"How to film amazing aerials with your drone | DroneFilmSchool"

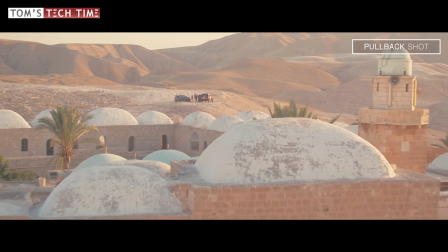And if you want to enhance the shot check if you can fly backwards and close to the ground or to objects at the very same time but please pay some extra attention when flying low.
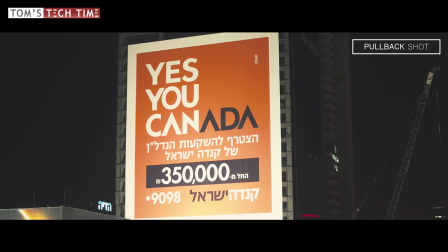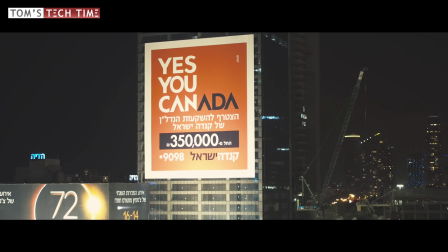Flying backwards often means flying without obstacle avoidance so only keep that in mind if you're for example using a DJI Phantom 4 or DJI Mavic Pro.
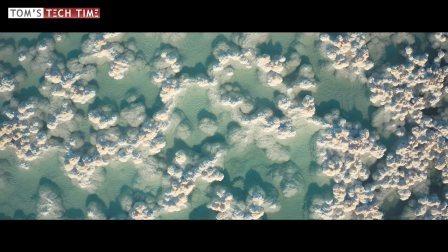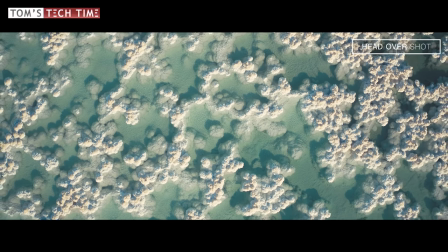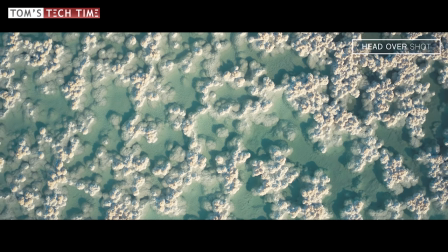No aerial film should be ever missing the head over shot.
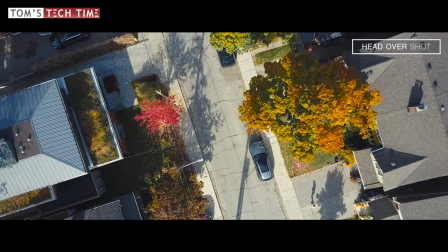Most drone owners have performed one probably, but there are two techniques that really enhance your aerial films and make them look professional.
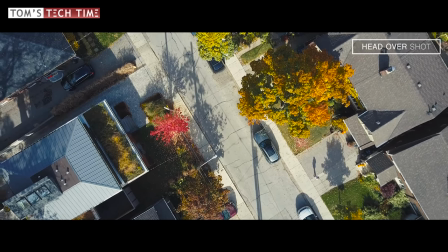Let me briefly introduce them. Filming the first variation is easy. You first hover over the center of an exciting looking ground.
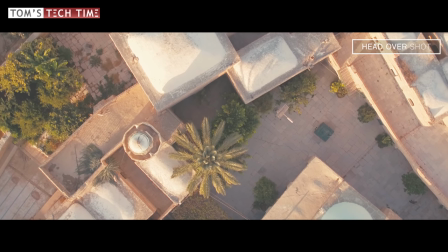You then raise the drone's height and slowly rotate it meanwhile. Done. A great shot your audience will love for sure.
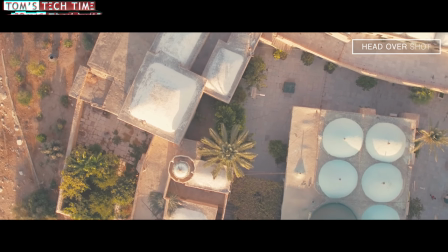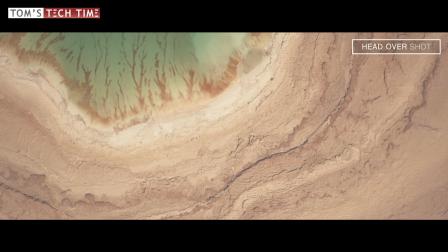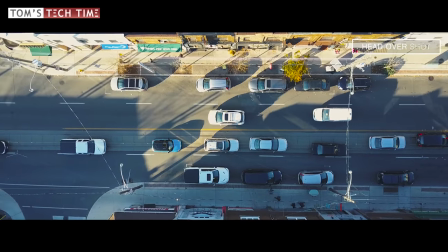The second variation makes you fly your drone forwards or backwards while following a clear path at the ground, for example a street as shown in the test footage of mine.
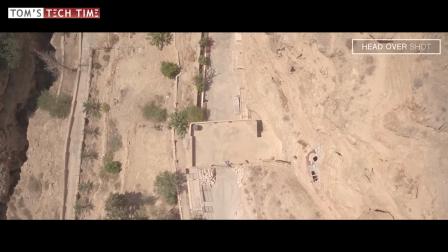Fly smoothly and especially slowly to create cinematic shots that will look like film.
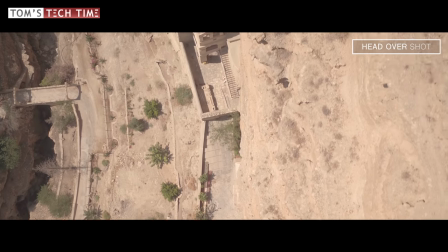Never ever rush when it comes to head over shots.
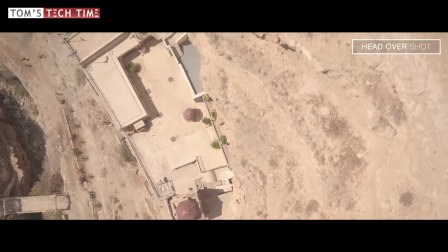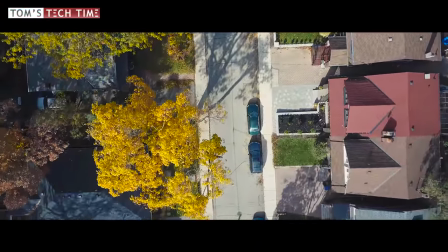As always when it comes to head over shots keep things as slow as possible. The slower you fly, the better the shot will look like. And right now we're going to go for a short break and see you back in 40 seconds.
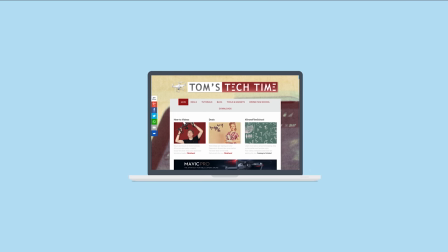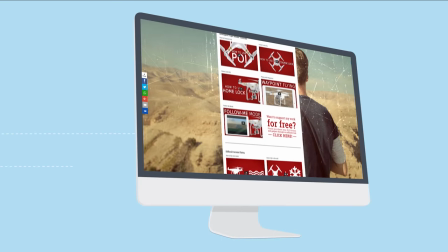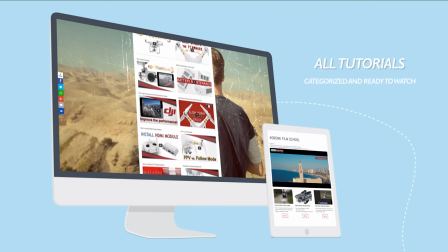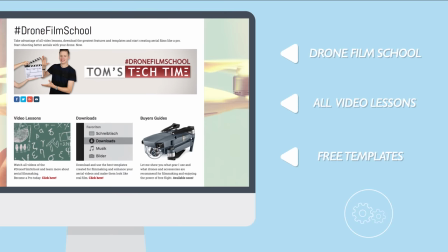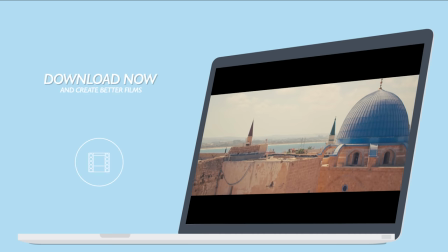buyer's guides and many filmmaking templates. Don't own a drone yet?
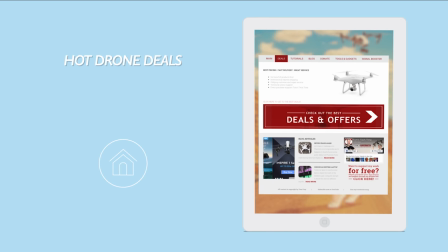Click the deals page and find the hottest offers on the web.
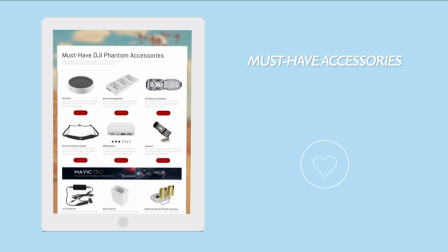And if you already have a drone, enhance its capabilities with the most highly recommended accessories for filmmaking, safety and a better flying experience. Tomstechtime.com, teaching the world how to fly drones.
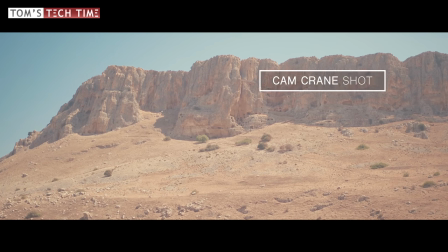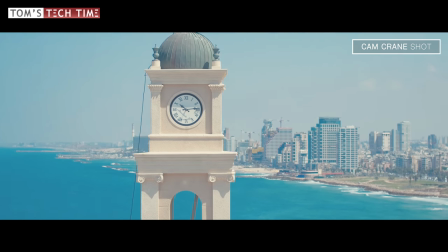The cam crane shot is easy but powerful. It basically imitates the movement of a real big camera crane.
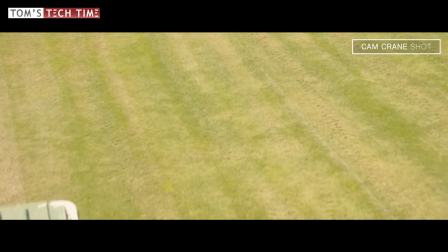An ideal shot contains out of a fore and a background. You slowly raise the drone's height while smoothly tilting the camera down.
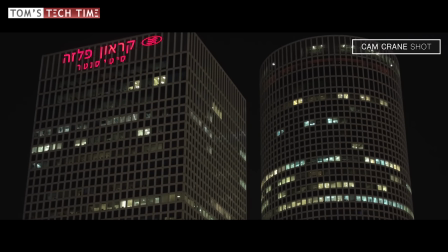Of course we can get way higher than with a basic camera crane but keep in mind that we want our composition to look like film we're used to.
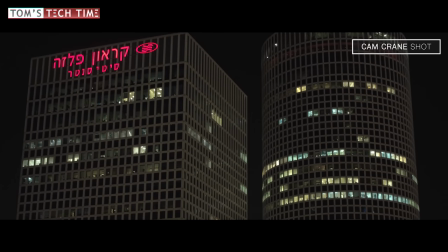Fly conservative and slowly and you'll achieve great results.
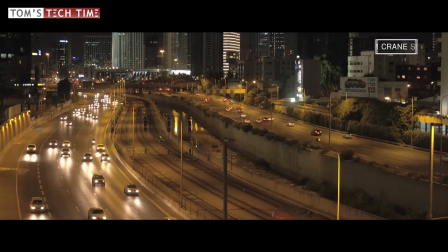If you like my work you can check out the equipment that I am using myself. You'll find most products down there in the video description below and of course all products listed at tomstagtime.com slash my equipment the
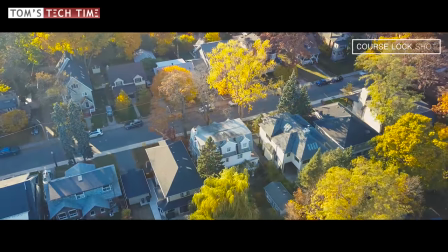course lock shot is named after an intelligent flight mode that can be chosen with all dji drones it allows you to fly straight lines while
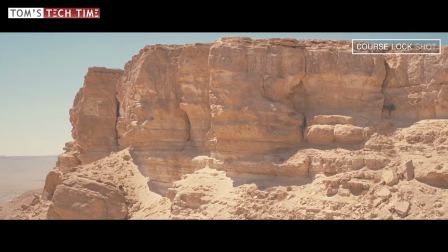rotating the drone and camera that way you can pass by any object and keep it in the center of the frame it's a must for every passionate drone
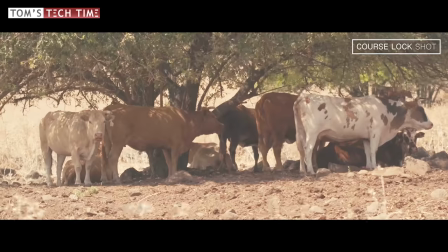filmmaker a link pointing at my course lock tutorial can be found in the video description below.
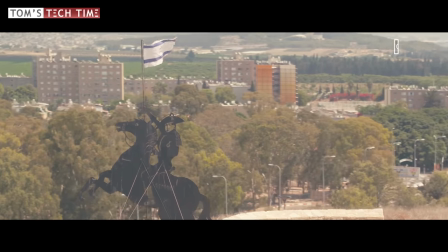Even though flight modes like the follow me mode, active track or orbiting around objects those get a lot of attention I can only mention that the course lock function even though it's pretty old already is the most important intelligent flight mode for cinematographers so you should definitely check out my tutorial if you haven't been using the course lock function yet.
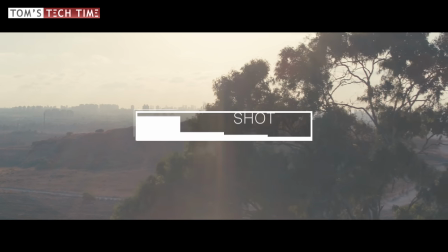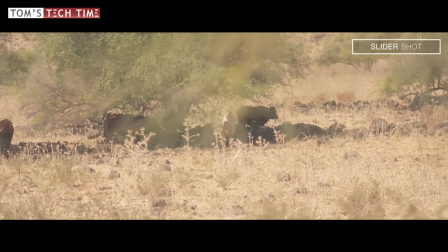The slider shot imitates a movement we all know from real films. We're trying to film a dolly shot with our drone.
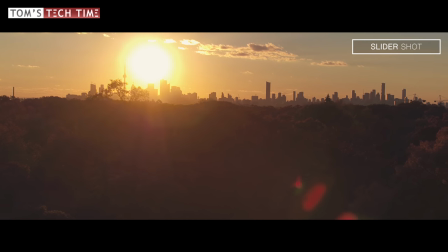A clear fore and background is a must to visualize the motion. We fly really slowly and as close as possible to the foreground.
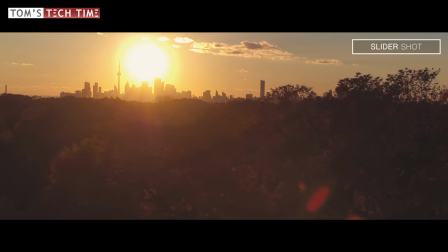That way the composition looks a lot more exciting and we add depth.
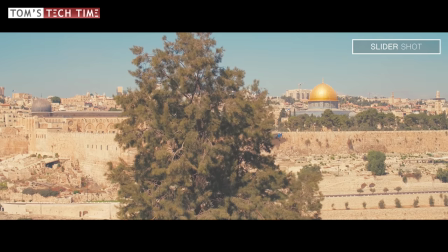You can either keep things conservative and only imitate a normal dolly, or you can add some drone-alike movements by for example changing the altitude in flight.
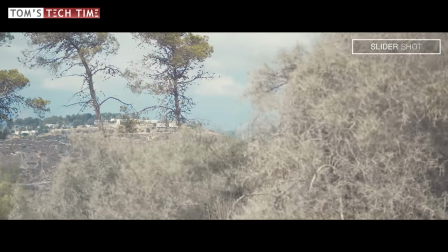That is completely up to you. I have been using sliders for years when I was filming with my basic DSLRs and still when filming with the bigger cameras as right now, I am using sliders as well. So I think that we have the capability of just creating these shots with a drone is incredible and especially if we can mix them up with some special movements, for example raising some height is just incredible.
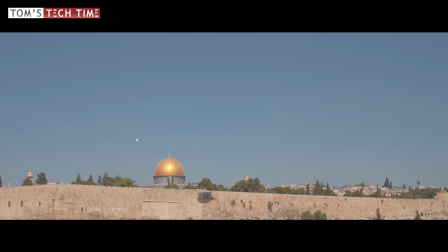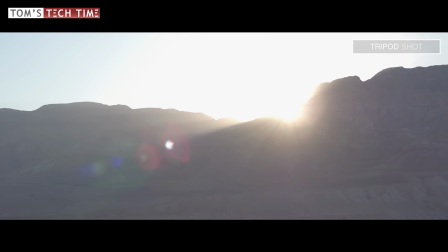The tripod shot can be performed easily. You hover steadily and smoothly rotate the drone in air.
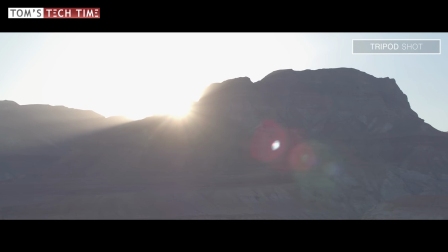That's it already. Did you know the DJI Mavic Pro features a tripod mode for slow and really precise rotations?
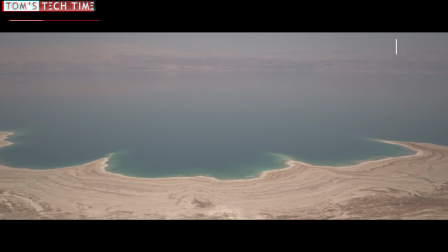Check it out if you haven't already, a product link can be found in the video description below. If you want to enhance your aerials, check out the other videos of the Drone Film School. You can find them all sorted on tomstagtime.com slash DFS or you can of course check out my channel on YouTube. Next to that it would be awesome if you would leave a thumb up and if you would subscribe to never ever miss any upcoming episodes again. And finally, you can join my Facebook group, facebook.com slash group slash Tom's Tech Time. Thanks for watching. Thanks for joining in. This was Tom from TTT Tom's Tech Time. Over and out. Stay tuned. Fly safe.